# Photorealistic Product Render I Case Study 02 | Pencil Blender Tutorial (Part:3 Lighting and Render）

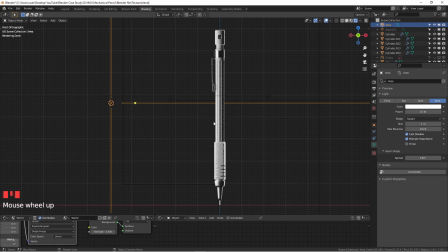(12:22)
So then you probably need to put some light on the side to really showing the materials on that.
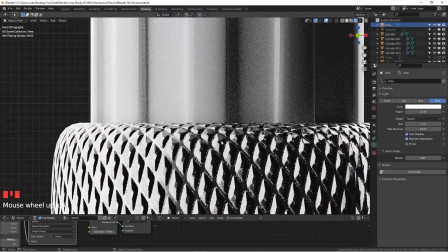(12:29)
Because if you will really look into the microscopic views, these are bumps, but it works just like a real materials, textures.
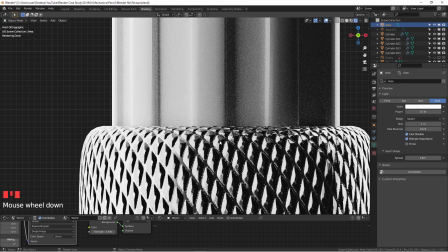(12:38)
So if you really putting in the light in the front, that actually gonna illuminating all the caves and all these lines. You won't see their differences on lighting, because when you see shapes, you will need to see the bright, the mid-tones, and the dark.
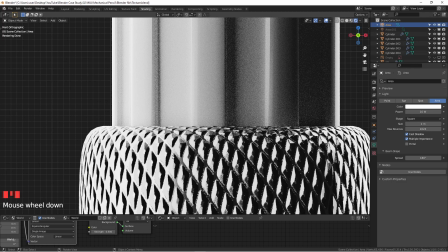(12:57)
So that with that transitions, then you will feel like it's more 3D.
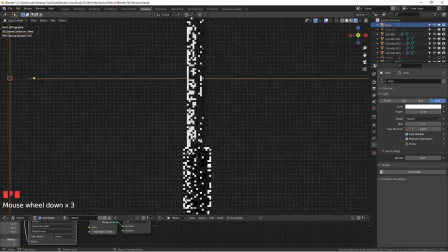(13:01)
Okay, so yeah, so this is not meant to a lighting course, but I think for our case study as beginners, I think this is really a good one to just think about it. So I got a positioning over here. Let's see what we got.
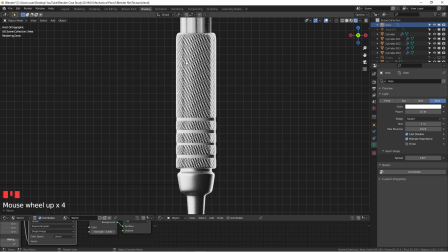(13:17)
I kind of like that, but I think I'm losing the quality of having some like a dark edge on that. So I would do to dial it down to 5. Let's see what I have.
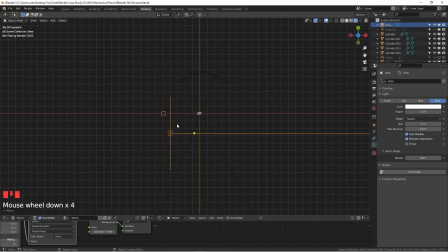(13:29)
Yeah, because I want to have some textures going on. So maybe this light is too big, so I can get it smaller. And again, the smaller size, the harsh shadow is going to be.
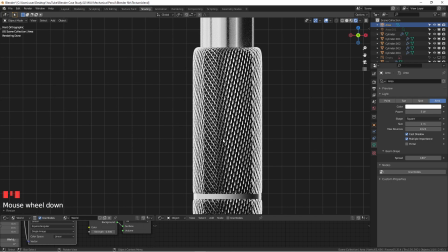(13:40)
You see, earlier we barely see some shadow details, and now we can see pretty contrasty shadows going on here.
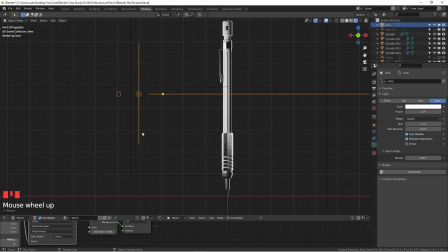(13:49)
And I kind of like it, but the problem is this become too short. It's only illuminating part of this pencil. So we can do SZ, kind of scale it up.
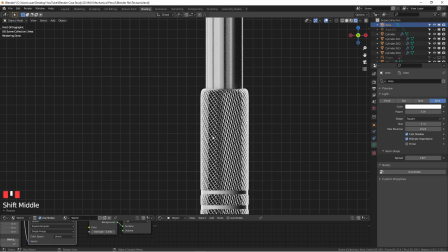(14:01)
And now you can see the bright, a little bit dark, and the transitioning, and the bright.
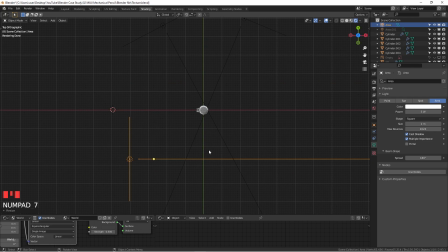(14:07)
I kind of like this kind of look, and it's not that boring. And I'm just going to kind of tweak it around to see what I can do with it. I don't like that. Yeah.
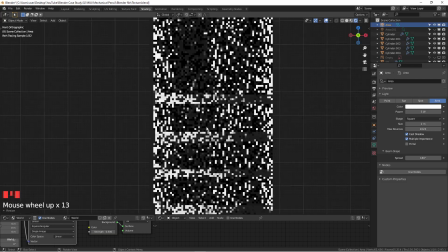(14:29)
Yeah, tweaking lightings in the 3D program is really something wonderful,
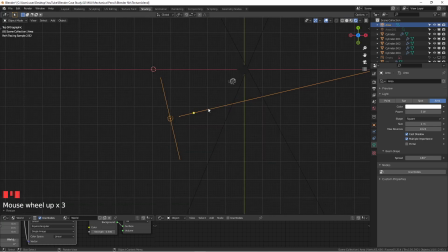(14:35)
I gotta tell you, because if you're really illuminating or to photographing this tiny items in the Photoshop in the studio with your actual camera,
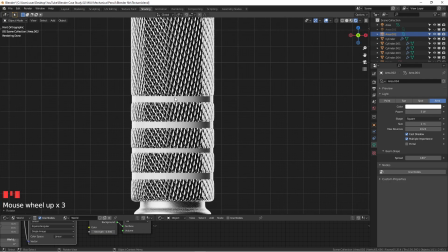(14:49)
and also light, how many light you need to get all the details done, and also same times for photographers,
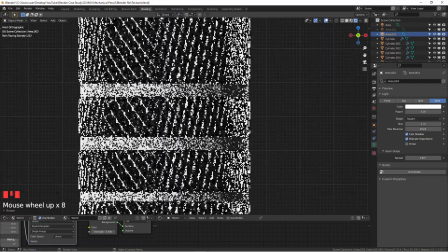(14:58)
if you're really going to tweak all these details on that,
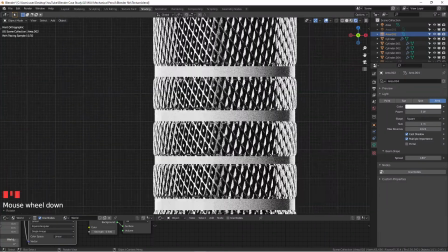(15:01)
it takes a lot of time to produce high quality images like we often see now.
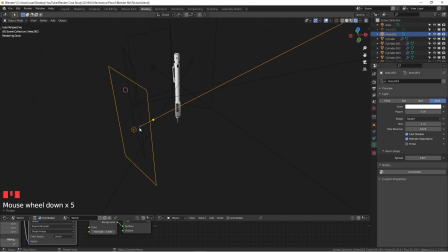(15:08)
You're just not aware that some of them may produce through a CGI.
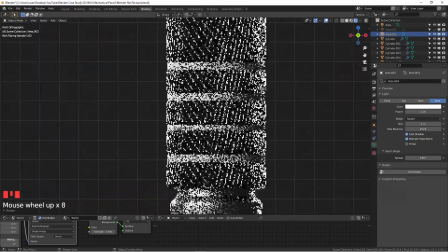(15:15)
That's why we're doing this, right? You want to step ahead to the future.
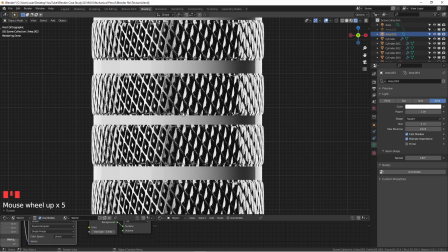(15:21)
You want to know where's the industry is going. So far, I think it's fine.
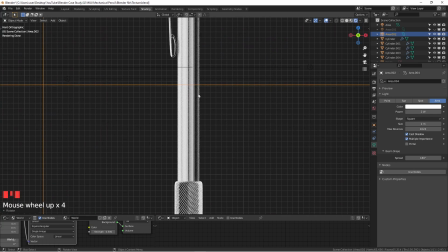(15:26)
And in here, I know it feels a little bit too dark,
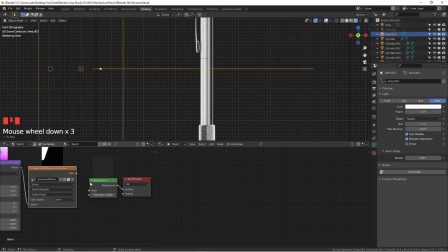(15:30)
and the often trick that I want to use is I'm utilizing the HDRI as a fill, as a general fill.
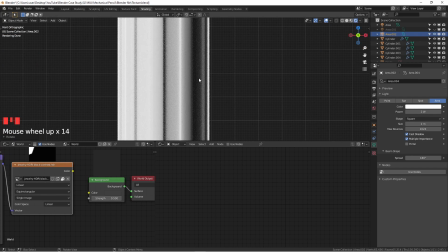(15:38)
As you see that here is too dark. It's not mean to that dark. I know I want to have some dark and black and bright and the dark contrast, but not too much.
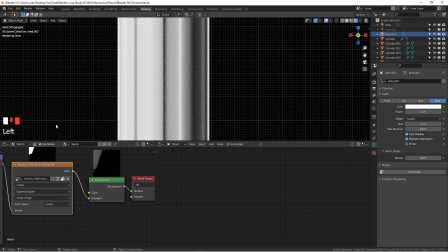(15:48)
So what I can do here, I can actually hook the HDRI back, but just not putting that too much over there.
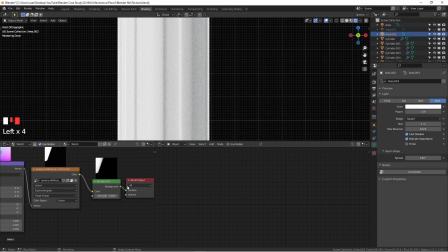(15:59)
Let's see, I think I hooked the wrong place. I hooked the color, and then you see, get some details, but it's still too bright to me.
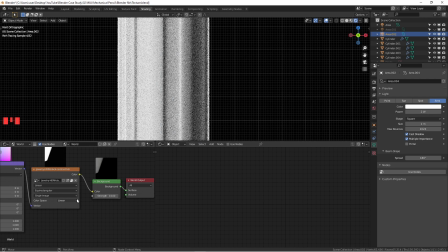(16:06)
So I'm actually going to change the strength, 0.1. Yeah, so look at that. If I don't have that, it's too dark, right? If I hook it back, yeah, a little bit detail, you see?
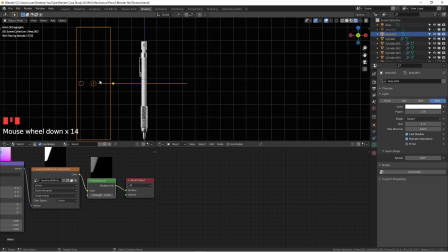(16:23)
And it feels like this part is probably a little bit overexposed, so maybe I just change to 1.